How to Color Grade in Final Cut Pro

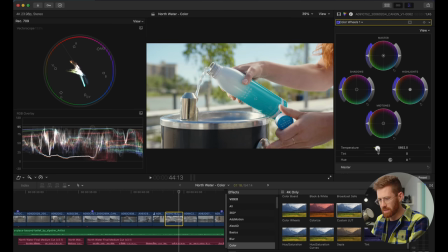If I start to move the temperature slider to get her skin over here to align with our skin tone line,
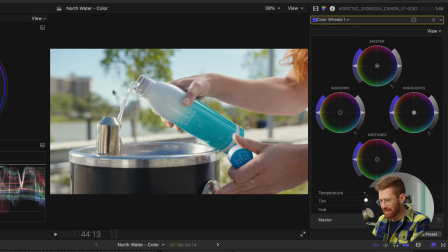you can see that here in the highlights, it's starting to get like weirdly yellow. Like if I drag this far, look at how yellow the highlights are and the shadows. Everything got super yellow. It's really not discerning about which parts of the image you're trying to affect.
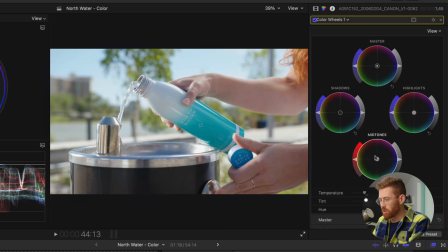Whereas if you were setting white balance within your camera, it would look a lot more like this, which here I'm just grabbing the midtones.
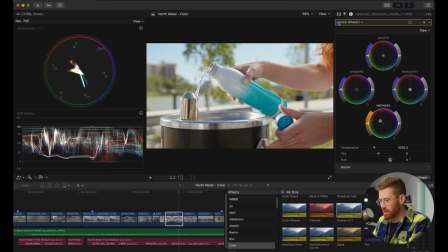And can you see that I've got the skin right on the line? Like it looks a lot better. But our highlights haven't moved so much. Like our highlights are still neutral, which is exactly what we want. We don't want to add weird coloration to different parts of the image just to fix our skin or our white balance.
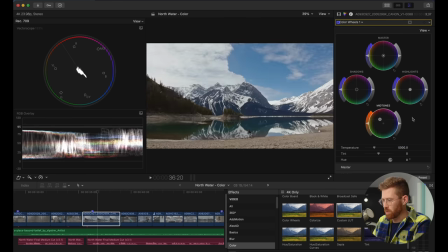So don't use the sliders, use the color wheels. We're gonna look at the contrast. So there's a few things you could do from color wheels. Like you can bring your shadows a little closer to the bottom. If I look over to the left, you can see they're almost touching zero.
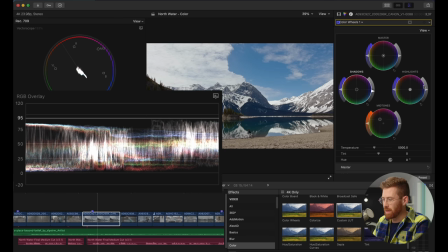I don't want them to clip and go below zero. And then highlights can go up towards 100.
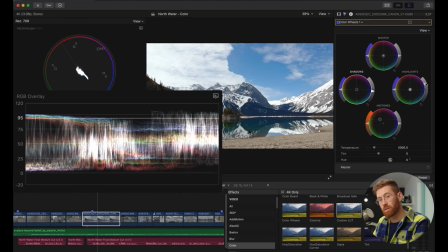If there's anything that would be clipped in your image, then you could be like right at, I'd put it at 95. But in this photo, nothing actually should be pure white. Like those clouds aren't supposed to be blown out. So I'm gonna keep them down below my white point of 95, which by the way, you can move this line.
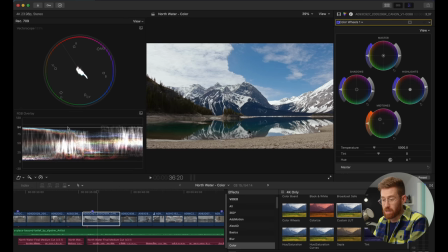I set it here because for this project, 95 is my white point. That's actually up to you. But now our image kind of makes sense. This doesn't let us affect what is called mid-tone contrast. For that, I'm gonna go here and use color curves. And a curve lets us be a little more precise about where we are moving the highlights and shadows up and down.
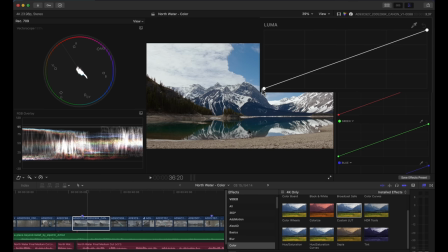Towards the right are the highlights and towards the left are the shadows. And anywhere you click, you add a point. So I'm gonna add a point towards the right for highlights, point towards the left for shadows. And I'll bring the shadows a little bit down and the highlights a little bit up, the classic S curve.
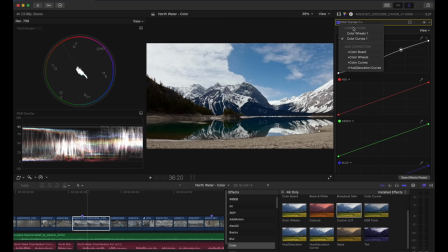And I think actually I'm losing too many details in those shadows. And this is why I don't do it with color wheels. I'm gonna take that off. I'm just gonna do this inside of my color curves. And this is just a totally different type of contrast.
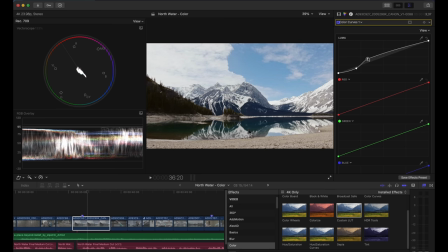Like see how I can move these points closer together? That contrast looks different from this contrast. And this is up to you. This is a creative decision, exactly where you want it to land. You know, I like to have what I call, you know, a little bit of mid-tone contrast by having these a little bit closer together.
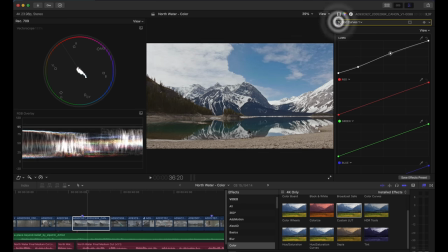And that'll be different from your other contrasts. So you add this to taste, it's up to you.
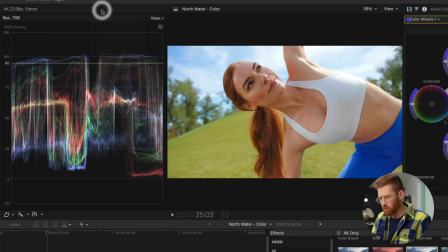And before we move on, I want to emphasize why I don't use the Luma waveform. I'm going to make it bigger so we can see what's going on here.
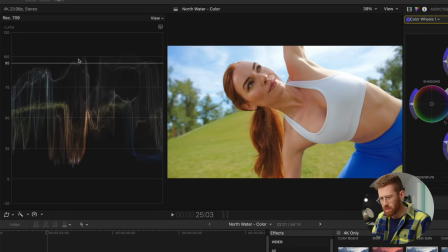If I switch back to Luma, you can see that it's only barely bumping up against 100. You know, looking at this waveform, everything seems fine. Nothing's really clipping here from what I can tell.
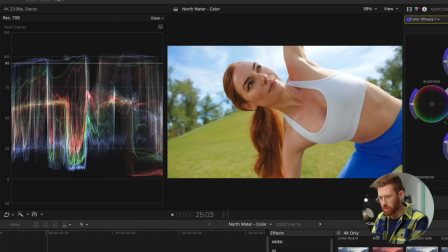But if I switch back to RGB overlay, you can see there's actually a lot of the blue channel that has clipped, that is past 100. That is bad. That is horrible. Like, we have a beautiful, expensive camera here, and we're just making it look cheap.
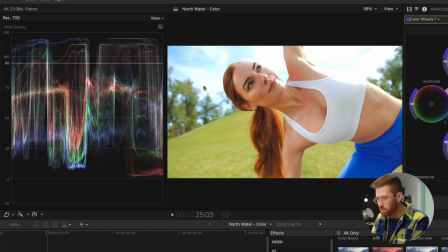Like, these clips, this looks horrible. This is what an old-fashioned camcorder looks like.
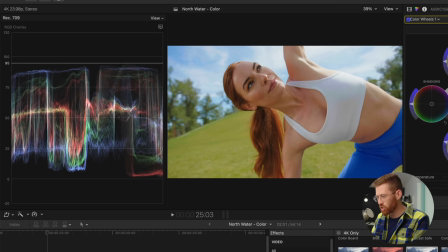The reason you paid for your nice new camera is so you could get rich tones, which, you know, basically, they have to be below 100 to do that. So you can only see that really clearly for me in the RGB overlay so that I can see blue is now no longer clipping. And while we're on this clip,
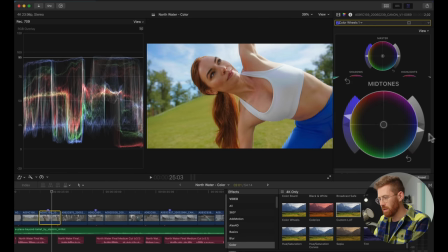a final thing that I like to do is I usually bring my midtones down a little bit for things I want to feel a little more cinematic, a little cinema-ish, is the midtones coming down gives it that sort of like richness of tone.
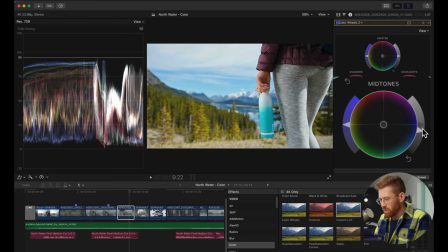Let's do it to a few different clips. The best way I'd describe it is it makes the colors feel thicker, like they're just kind of more substantial.
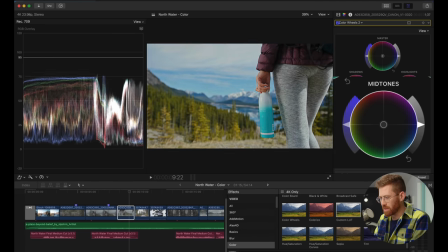Whereas if you're bringing it down, say in the highlights, like it just looks darker and flatter. Those midtones coming down, that's where you get the sort of the juice, the richness of cinema. So yeah, I really like to keep those a little bit low. So something in the image is kind of up near 95,
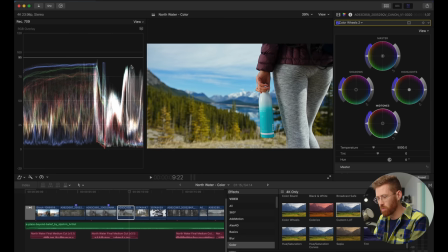but a lot of those midtones are coming down towards the lower half of the waveform.